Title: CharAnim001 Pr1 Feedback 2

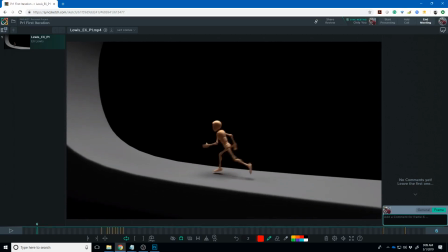[41:26]
good I would play around with the arms just a little bit on that
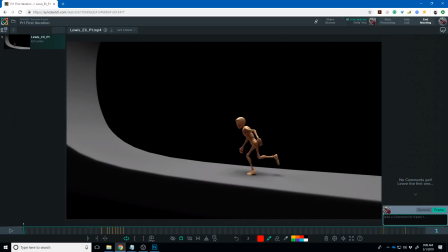[41:31]
that section so from there that looks good um the
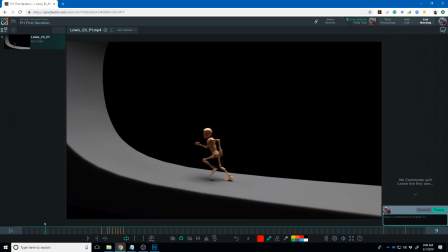[41:37]
arms are traveling okay but when he hits this back pose right there like his arm the closest arm to us goes back and then stops and then sort of stays
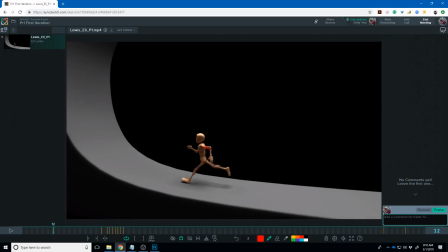[41:47]
there and i think that's a chance to get some overlapping action maybe not quite that far
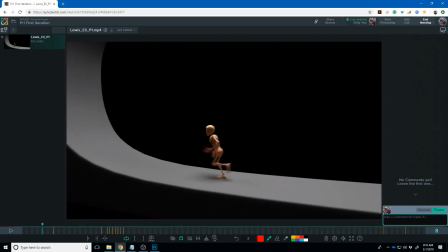[41:52]
but like as the go ahead and start bringing that four or that upper arm forward
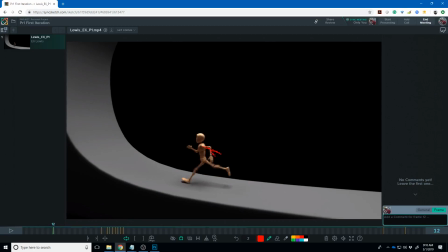[41:58]
and letting that elbow kind of break and start coming forward then I think that you're gonna get like really you get
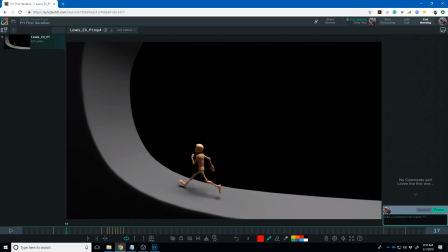[42:09]
some overlapping action on the forearm right there on both of them really but there's a couple spots where it doesn't seem like you do little tiny things
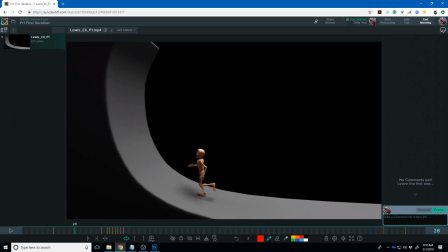[42:18]
get your your heel hitting there on the front but then it seems to take several frames before it goes flat so usually your heel will go
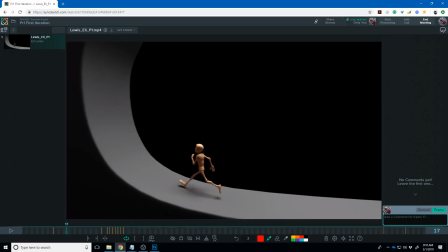[42:26]
from your toe will go from usually your foot will go from up on the heel to flat again in about two frames so overall this is looking pretty pretty good though yeah keep up the good work there okay
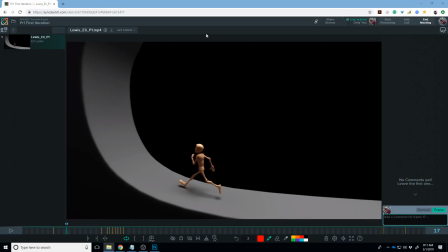[42:43]
Carissa, wait is this, yes, there we go.
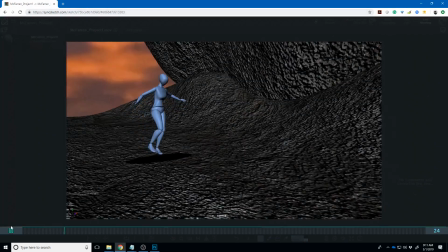So again just sort of, I think I gave you a lot of these notes at the,
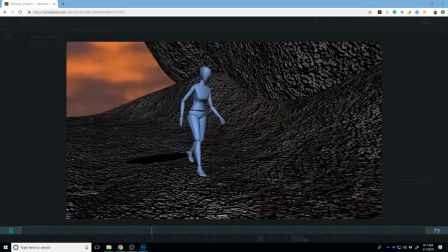[43:09]
in class. so I was closing down some some files and the other there
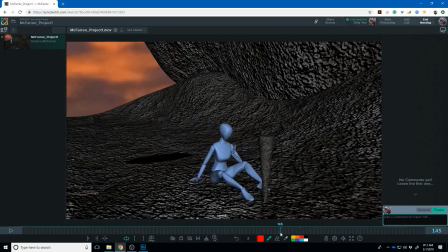[43:17]
we go so they give you a lot of these notes in class I would probably stop it there like where she sort of puts her hand over her chest and like give that just a little beat to act there the stepping over I think that there's a right through there where
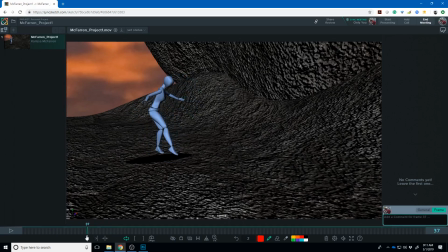[43:36]
we go from like what's supporting the character like right there I'm confident it's that foot supporting the character right but then from there to here
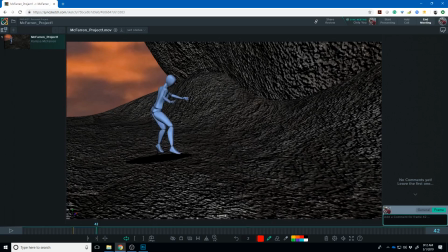[43:48]
that foot starts moving even though that one's up off the air and that just sort of breaks the weight um so even if it's just the toe supporting the character also like that's still kind of small and like i feel like her her weight would be this way just a little bit more
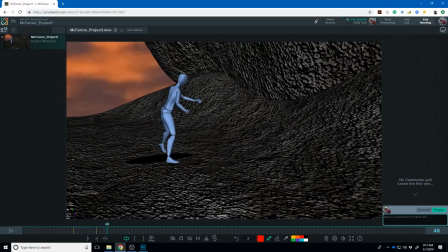[44:04]
um and i think a lot of that is just keeping that foot pinned to the ground longer in order for her to get that foot over and like that's why she's being cautious in this pose is because she's trying to get that foot over to um to to get here and support herself
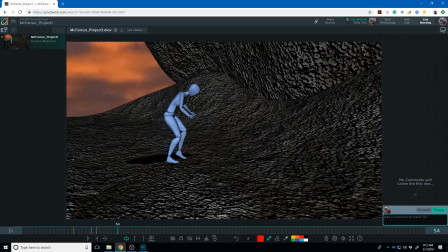[44:23]
before she releases any weight from that foot and then looks like the way you kind of have her do it as a tiny hop and so a tiny hop is um going to require her to kind of dip down just a little bit and then her arc is what I mean that's that's
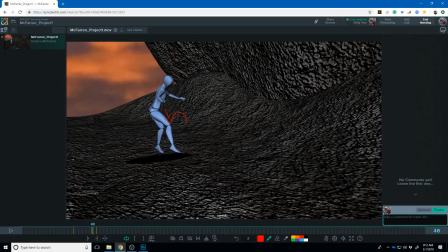[44:38]
too big of an arc but you're gonna have a tiny little arc that happens after that right um for the for the jump so she's gonna have to squat down just a little bit and then push off just to get a little bit of a hop and it's gonna be small but I
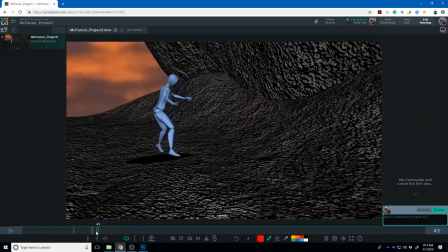[44:53]
think if that's what you're going for that's what I would do um if you're just going for the step I would probably not have her go over the hole like that like i would probably have her like more than likely what she would do is lean back this way
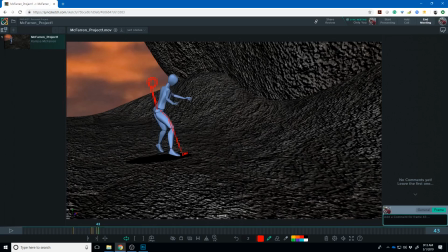[45:09]
and reach with this leg to get it out there and get her hips over the hole while this one's so she would have feet on both sides that's a terrible drawing but you get the idea um and then she would sort of push herself across with this foot um to the other side
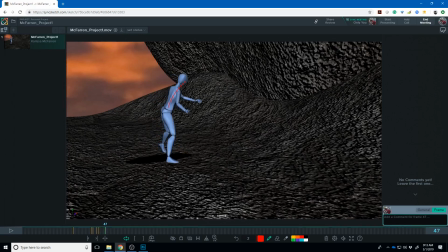[45:28]
and push her body over to this side So I think that that's kind of the parts that are missing there. It just feels like her torso kind of stays the same through all of this.
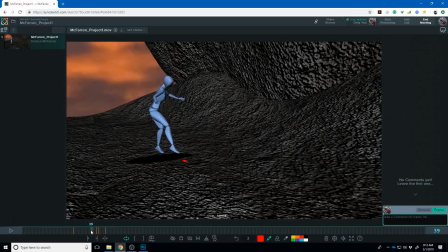[45:42]
And it's like there's just some information missing somewhere between here and here that gets her across.
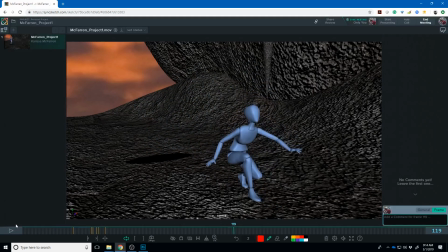[45:55]
from there I think the other things I would note are mainly in the the the spacing of the hips so like the hips kind of stay there and the forward and back motion until
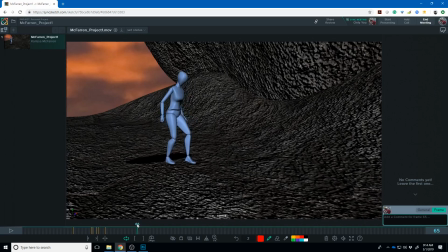[46:13]
that foot gets on the ground and then they do a quick lunge forward and then they kind of hesitate here a little bit and then do another quick lunge forward and they completely stop there and do another lunge forward and that means that somewhere in your forward
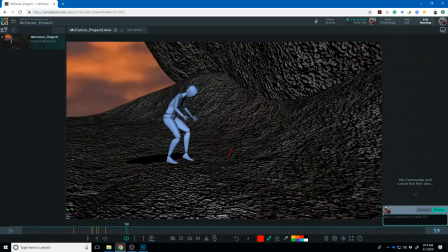[46:30]
and backward curve probably looks like like this almost right instead I think you just need this sort of like there may be some hesitations here but it's probably gonna be a little bit more like like that so
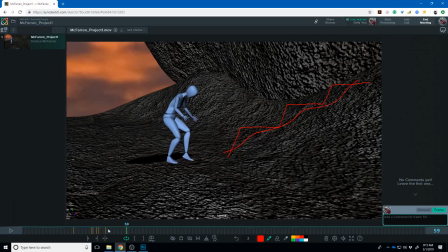[46:46]
so she's continually moving forward and not getting these like stops in that and in the curve and now when she comes to this stop um that makes sense for her hips to stop but again like both of her feet are
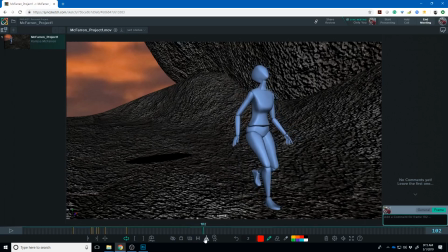[47:01]
kind of moving right there implying that neither one of them is off the ground or neither one of them is on the ground and uh i'll be curious like the way she moves forward there i'm wondering you're not moving the the placement controller thing that's on the ground
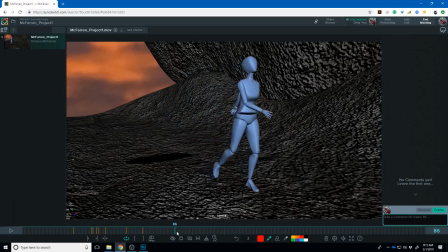[47:19]
hopefully and so she'll like I like this pose here kind of maybe work on the neck just a little bit more there I like that and I like that she does more of a
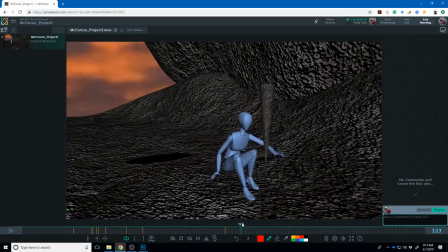[47:33]
stumble to the ground than a fall but I think she needs to get that hand under her to catch herself a little bit earlier and so basically what's going to happen is she starts to fall like here i think this is where maybe she
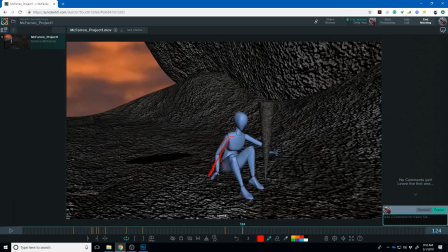[47:53]
would curl a little bit more forward and get this hand out there and catch herself that's going to require you to switch that to ik um and then that hand and these feet are going to slow her down so she doesn't like like slam on the ground um as it is right
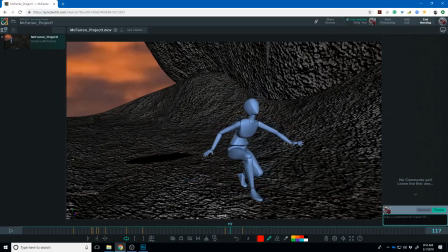[48:10]
now like if you want her to fall back hard I didn't get that impression then her spacing gets smaller and smaller as she gets closer to the ground and so that makes it feel like it slows down if you like again
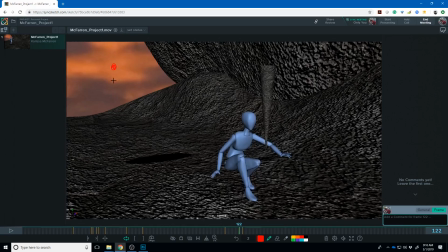[48:25]
like with a bouncing ball if you wanted that if you want the ball to look like it hits the ground hard you have a smaller spacing at the top and then a bigger spacing at the bottom and then that spacing at the bottom being bigger makes that impact when it hits the ground
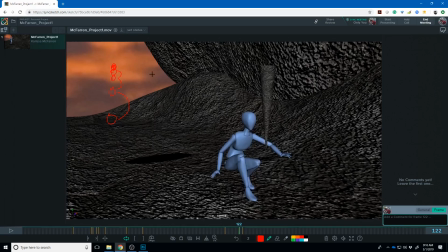[48:40]
and so that would be the same thing with her her hip controller her center of gravity controller yeah this would be one I would be interested in and maybe sitting down with you with the Maya file and and helping
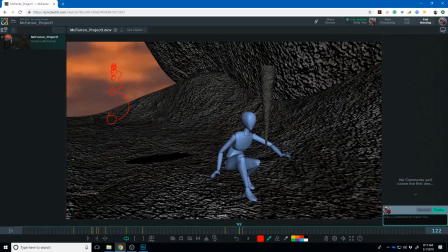[48:56]
you kind of figure out the areas to polish and it feels like maybe there's some workflow